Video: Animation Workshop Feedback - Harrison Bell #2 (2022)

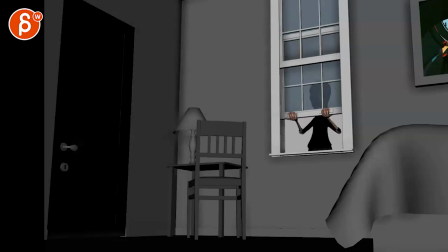Alrighty, let's start here. There is no sound.
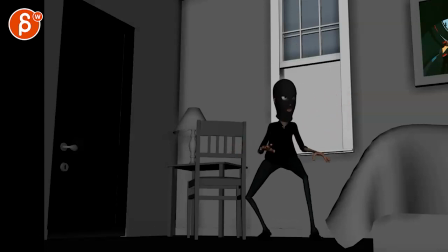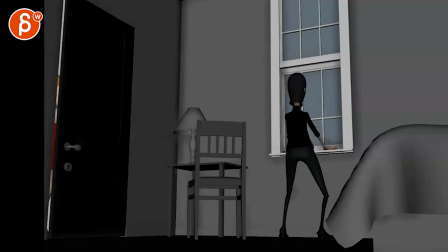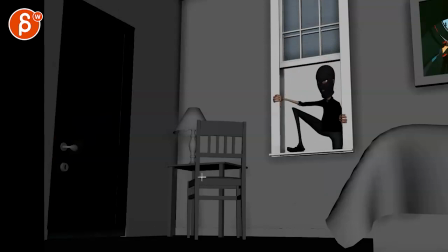Okay, cool. There are a couple things. So I would look at, like, I like the inclusion of the mask for sure. And he's being careful while he lifts it. What I would pay attention to, this feels very even in timing, how this goes up the window there.
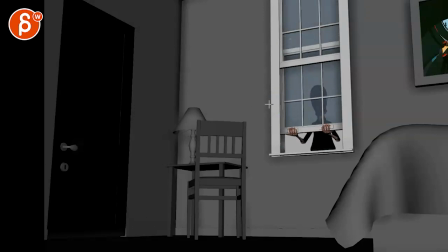It doesn't quite feel like, you know, it's never quite that smooth. And just for contrast of timing, I would have a bit of a move and then you can stop a bit. And then he can look around and then he can continue to go back up with maybe that last head turn there.
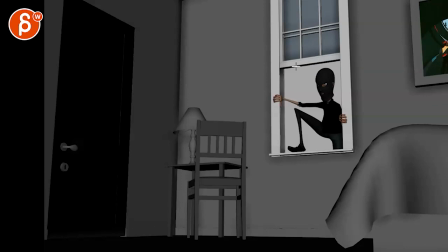And then watch out. That's a bit fast. I'll be careful. This feels very IKA. Your wrist is totally broken here. I'm not sure how you would move your wrists around. I mean, at that point, I get it. It's just rotated down like this.
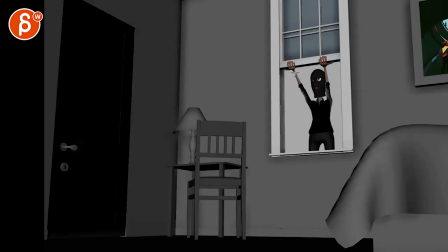But to go from this where your thumb is like that and you rotate... down, I don't know, that feels really broken. Also, it's very straight pathwise. That means it's an IK arm, so you have to kind of still look at what would an FK arm do and look at the arcs in there.
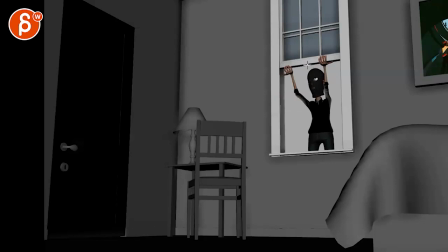But he could do this, let go. I like that he kind of looks up there a little bit to check, but then you can have a bit of a drop and then an arc down like this potentially. Again, this feels a bit broken how far that elbow is in like this. And then again, we got a crazy wrist rotation here that makes no sense.
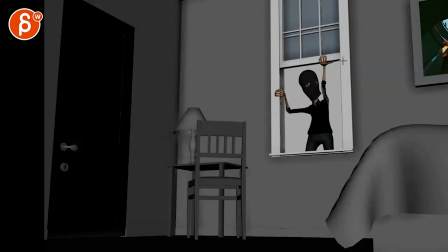Into that, unless I'm, let me act this out. If I'm like this and my left thumb is like that, you can't see me though, and now I am like, I can't, that seems out. Maybe it's me, but this seems totally wrong. Also, watch out for silhouette.
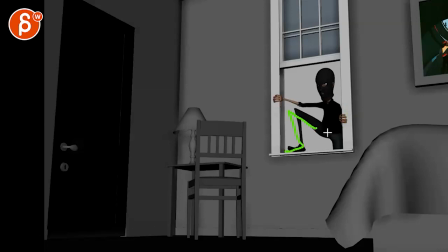It would be neat to, I don't know if there's enough room, but maybe you can get him a bit more over there with something like this, so you can still stay like this, so we have a bit of a view of that arm, so it's not just kind of this coming out here. Worst case, you can always have that arm outside the window. It's just holding on to something outside.
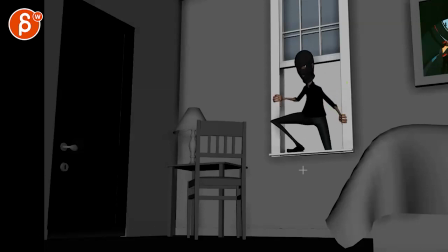We don't know quite yet what it is. And then you can bring it in. There are different ways to do that. And I think you could have that arm. Maybe, you know, maybe it comes from the outside and holds up here. Just for some asymmetry. This feels a bit too twins at that point.
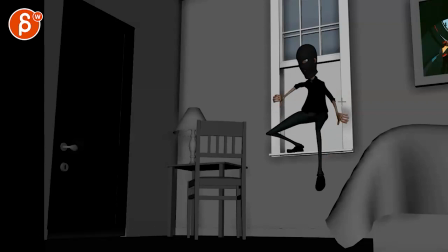I think the general note is always watch out for straight pass with an IK arm. You got that wrist that pops over one frame there. And then it feels like we're already easing in everywhere. The root is easing in, the foot easing in down. While foot is off, arm is off.
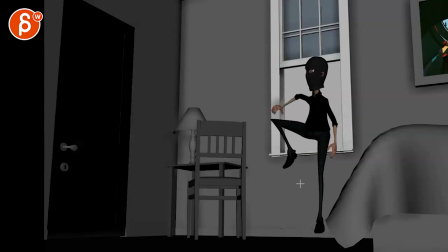There's nothing holding him in place here. So he would technically flump down here. Flum, and then have that compression there. So watch out that from a mechanics point of view, you can't have him float in the air and then ease in. That makes it just a bit too... magical. And then again, spacing, watch out.
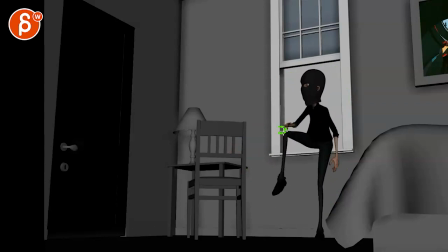You got your arm that kind of, your wrist that pops in, then the arm pops to the right and then pops to the left. The silhouette's kind of wonky. We don't understand the structure there of that arm, so you would have it either elbow out or elbow in to show that.
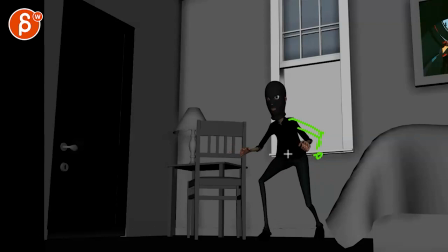Same thing here. I'll probably keep this out, arm like this, just because we don't want too much of an overlap there. You have so much negative space here, we can play with that a bit more. Same thing with just these kind of poses.
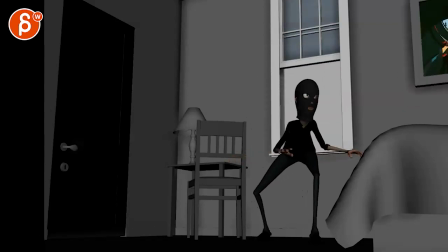And then watch out when you have something where the whole body moves together. You got arms, body, head, all moving over. Versus, you know, what if he's careful and he would maybe move the head first and then the rest of the body goes with it. Also careful when you turn around like this. This feels a bit far out in terms of how far that knee is.
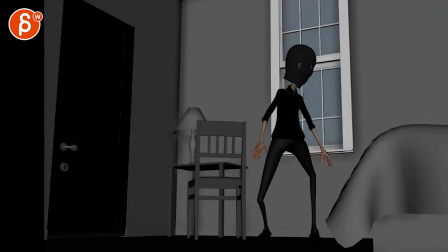I'd probably bring it in a bit more. Now, when the window goes down, boom.